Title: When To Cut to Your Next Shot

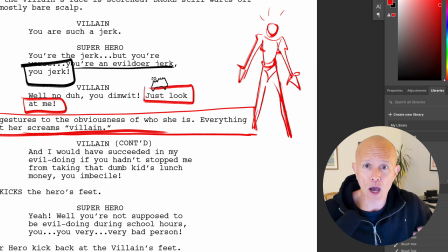Like it's beyond obvious how bad I am and what a bad person I am.
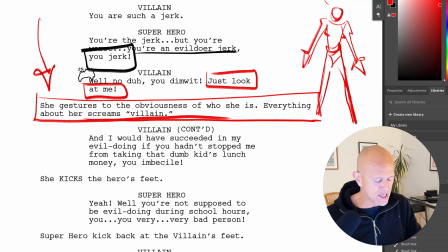So I knew I needed to cut to a wider shot for that. But I knew that I could begin that line with the well-no, duh, you dimwit in that 2-shot.
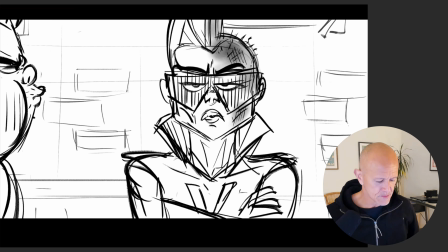And so I stayed in that shot. So as he comes in, you jerk, I have her sigh.
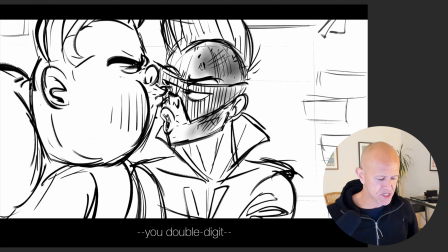Well, no, duh, you double-digit dimwit.
So I added the double digit in here. That's an extra line I thought of as I was boarding it. I thought it'd be a little funnier and it hints at like an IQ thing. And so this is, again, a thing that often happens when you're boarding.
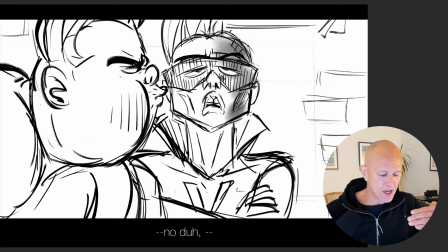It really is the kind of the source of creation and coming up with ideas and creativity. I often think of it like the synapses in our brain are really hyper focused. And when we're on a specific part of the dialogue and the acting, that's where I feel like all reserves are online.
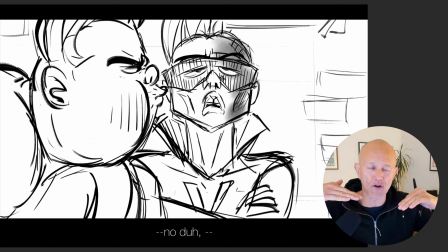Everything in my head is being used to figure out and problem solve. And I think there's parts in the story that I even was thinking, I have a garage gym and I was getting a little workout in, and I'm still thinking about the story, and you'll see that part later on in here. But I came up with some solutions while I was in the garage exercising.
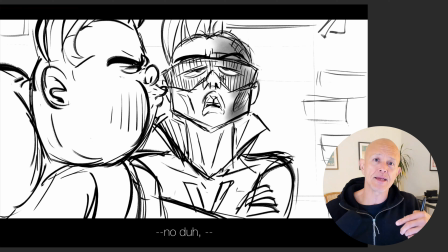And so I do feel like there's a huge benefit to getting off your butt, taking your dogs for a walk if you have a dog. If you don't have a dog, just go for a walk. But getting away from the material and letting your mind do that work subconsciously as you're doing other things, your mind does a lot of great things, and it does a lot of problem solving for you when you're doing these things.
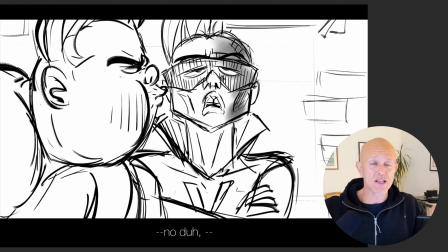So oftentimes for me, either I'm walking my dogs and I'm thinking about it and the ideas pop in my head, or I'm, in the old days when I was actually physically in the studio, I'd be driving back and I'd have an idea and I'd get my iPhone and I'd start saying those ideas. I'd record them to myself so I remember them.
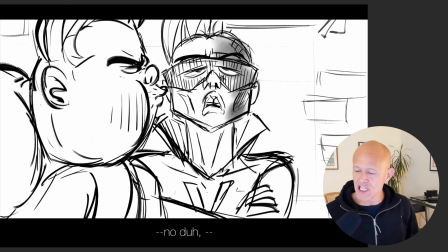So that's a big part of the process of boarding. You're not literally doing every single thing the way it's written, scripted. We have a lot of room to actually create.
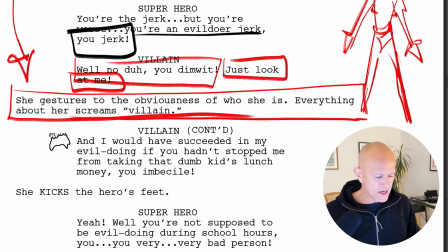So she says that line, and I knew again from the chess move that I have her saying, just look at me, which is this part right here, just look at me. So I need to get to that part where I have the camera wide enough to allow her to gesture that.
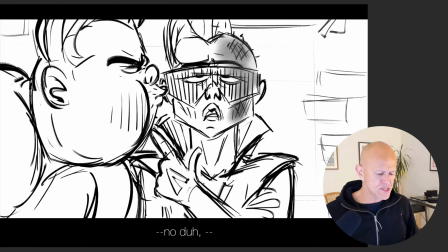So, and I also had this moment where she's butting him in the head and pushing him. Basically, he's, whispering in her ear and instigating her and like poking her, being the instigator here.
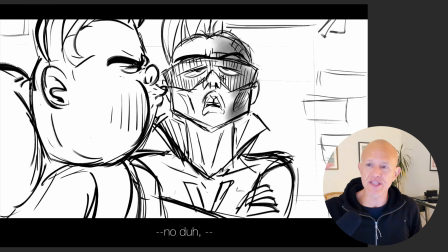And so she pushes back and raises it a level by not only talking to his face,
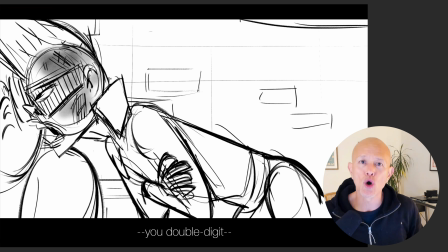but now pushing him back out of her own personal space. These things were not scripted. And this is honestly true when you get a script on a movie. The writer isn't writing down what the characters are doing. Not all the time. Some writers think very visually. Other writers are great with dialogue and they leave the scene descriptions pretty bare bones.
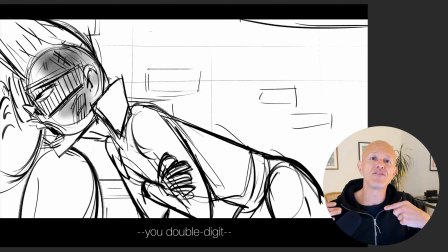And so it's really up to us to invent it and create it. And that's the stuff that I love the most. So in this case, I thought, okay, if he's going to whisper in her ear and get in her face,
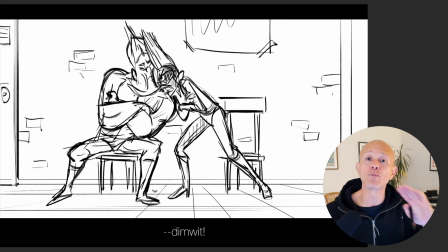then she'll just take it one more level and push him back out of her own personal space and getting him back to where he was before.
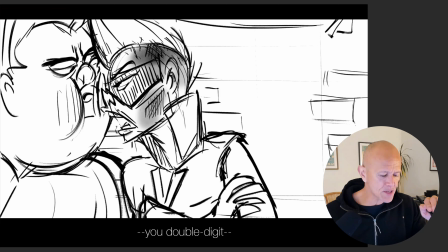So she pushes him all the way back like a bull. I knew I could begin part of that storytelling in this shot, but I would need to cut,
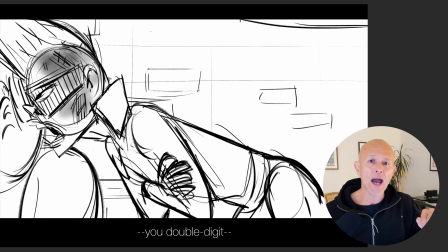and this is the part where he's going off camera, I need to cut wider to finish that action.
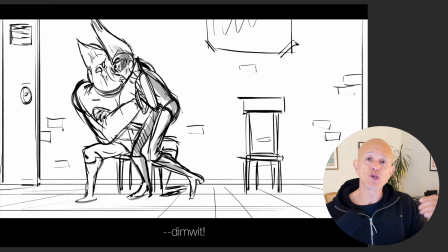So by cutting to the shot, it's purposeful, and I'm showing information that I couldn't show in my previous shot. So this shot becomes meaningful because it's information that couldn't be seen or learned from the previous one. So each time I cut, I'm advancing the next part of the storytelling.
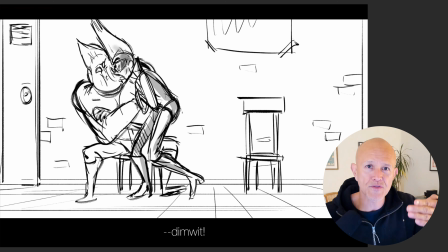I'm advancing the next part of the narrative. So every cut becomes purposeful, every cut becomes meaningful, and every cut is advancing the storytelling.
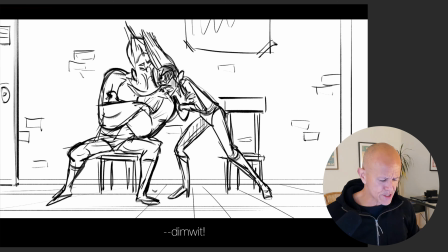So by having her lean forward and she pushes him back, she says, "No duh, you double-digit dimwit."
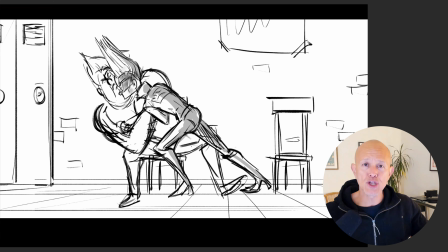And now I had that part, just look at me. And I knew I could begin that part here. I needed to have her stand back from him. I needed to have her get away from him so that she could begin to gesture and he'd be able to take in the entire picture.
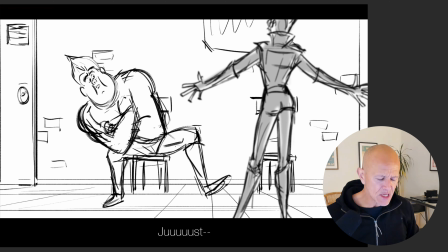So I thought, okay, I can have her begin to back up towards camera in the shot and then finish the line, just, look at me. And I knew I couldn't finish that piece of the storytelling in this shot. So I needed to cut to a new angle, which was this shot right here.
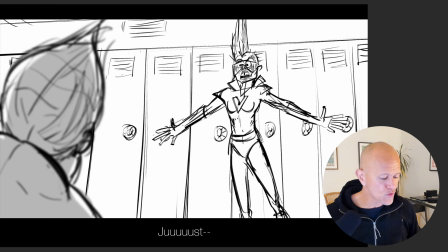It's a reverse angle over the shoulder of our hero character.